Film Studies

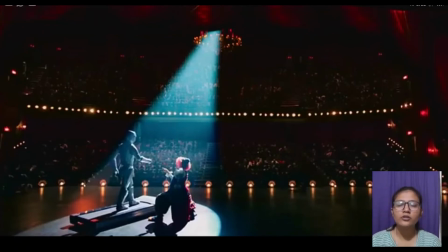[4:00]
So this light was used to highlight the two character who represent robot is the form of a human and this joker is the form of a heart. So movie consists the name tamasha, and movie started with the tamasha.
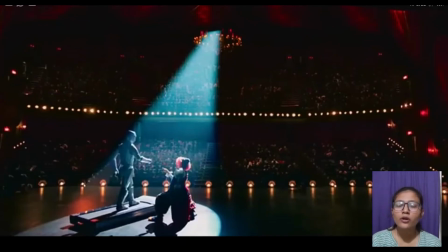[4:18]
So by this only one frame, director want to say that the movie say a movie goes like this, our human life is tamasha and the whole life our mind overpower our heart and we are working like a machine.
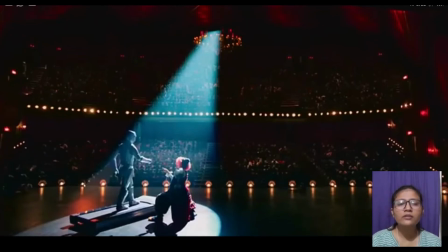[4:34]
So it's a very useful frame which discusses the whole movie with a one capture. So it's a very good technique to use some of the scene in the movie.
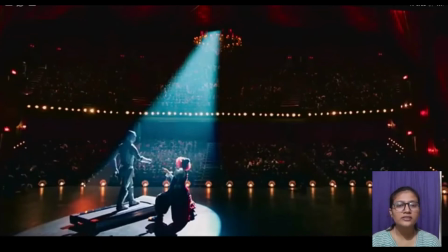[4:50]
So this frame also discusses the dominant and submissive nature of a heart and mind. So by using that, it's a mind and it's a heart.
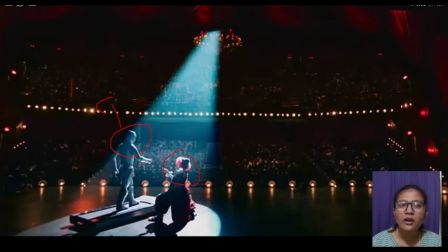[5:05]
So human listening now, it's a now listening about the mind and the heart is a uh, now submissive. So we can say it's a position of a dominance and it's a position of a submissive.
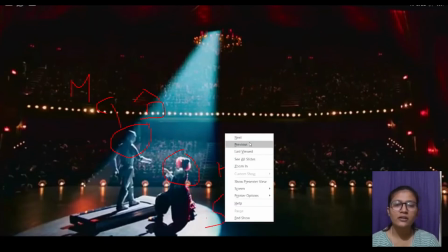[5:21]
And that is why the position also discussed
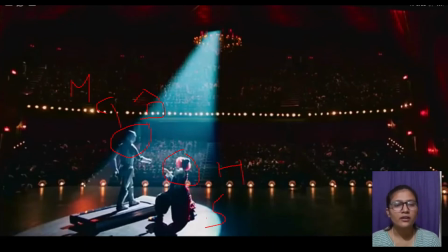[5:27]
very interestingly that it is at a high and it is at low. So it is a very useful frame to discuss, and we can see that how mind is dominant over the human,
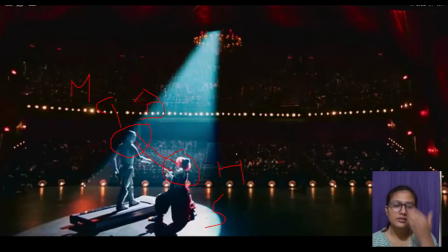[5:41]
and our so many desire of hearts are submissive. Now let's go to the another frame.
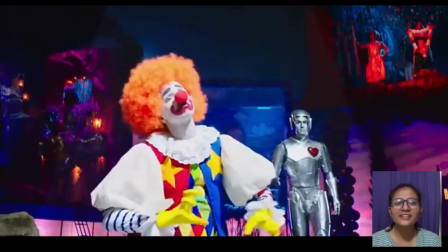[5:48]
So here we see the totally contrast that now heart is at dominant and mind now is a submissive. So slowly and steadily these both things go to down.
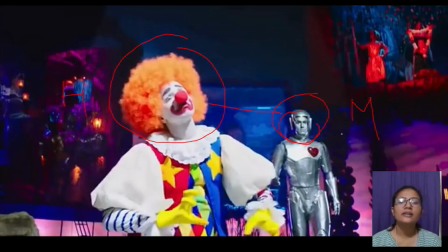[6:03]
That heart now that person who is the robot form now listen to the heart and started working as a human. And color of clothes is very important, that it has a very dull color, while the joker our heart wear the very colorful and cheerful color.
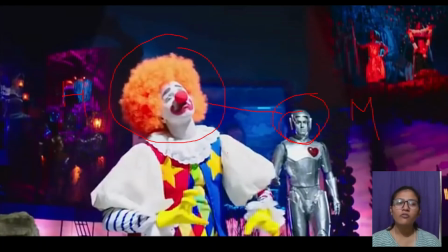[6:23]
So it is represent our desires, like we are often says that dil to bacha hai ji, and so many kind of things. So desires are unbeatable and unnumerable. So these help of these character director use a
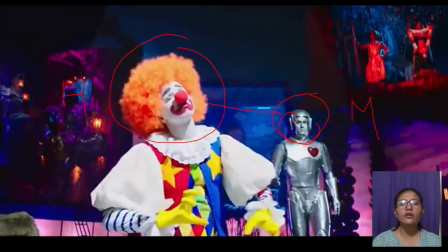[6:47]
very significantly the character of a joker and character of a robot, and the background is also blur and dark, and the focuses are only on that joker and robot. So it is we can see that
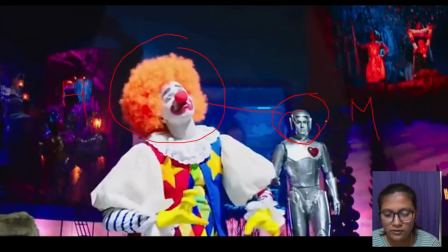[7:05]
we can see that it is the very zoom zoom in shot.
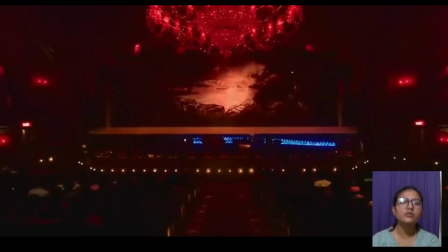[7:13]
And here we also see that slowly camera move toward the curtain. So also we feel that now it's a zoom in shot.
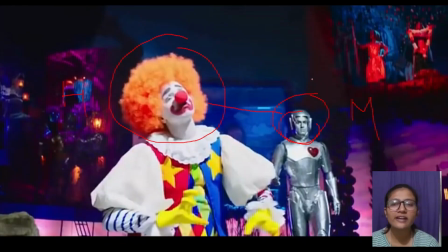[7:26]
So these three frame discuss very well, and I have tried my best to discuss this frame. Now thank you.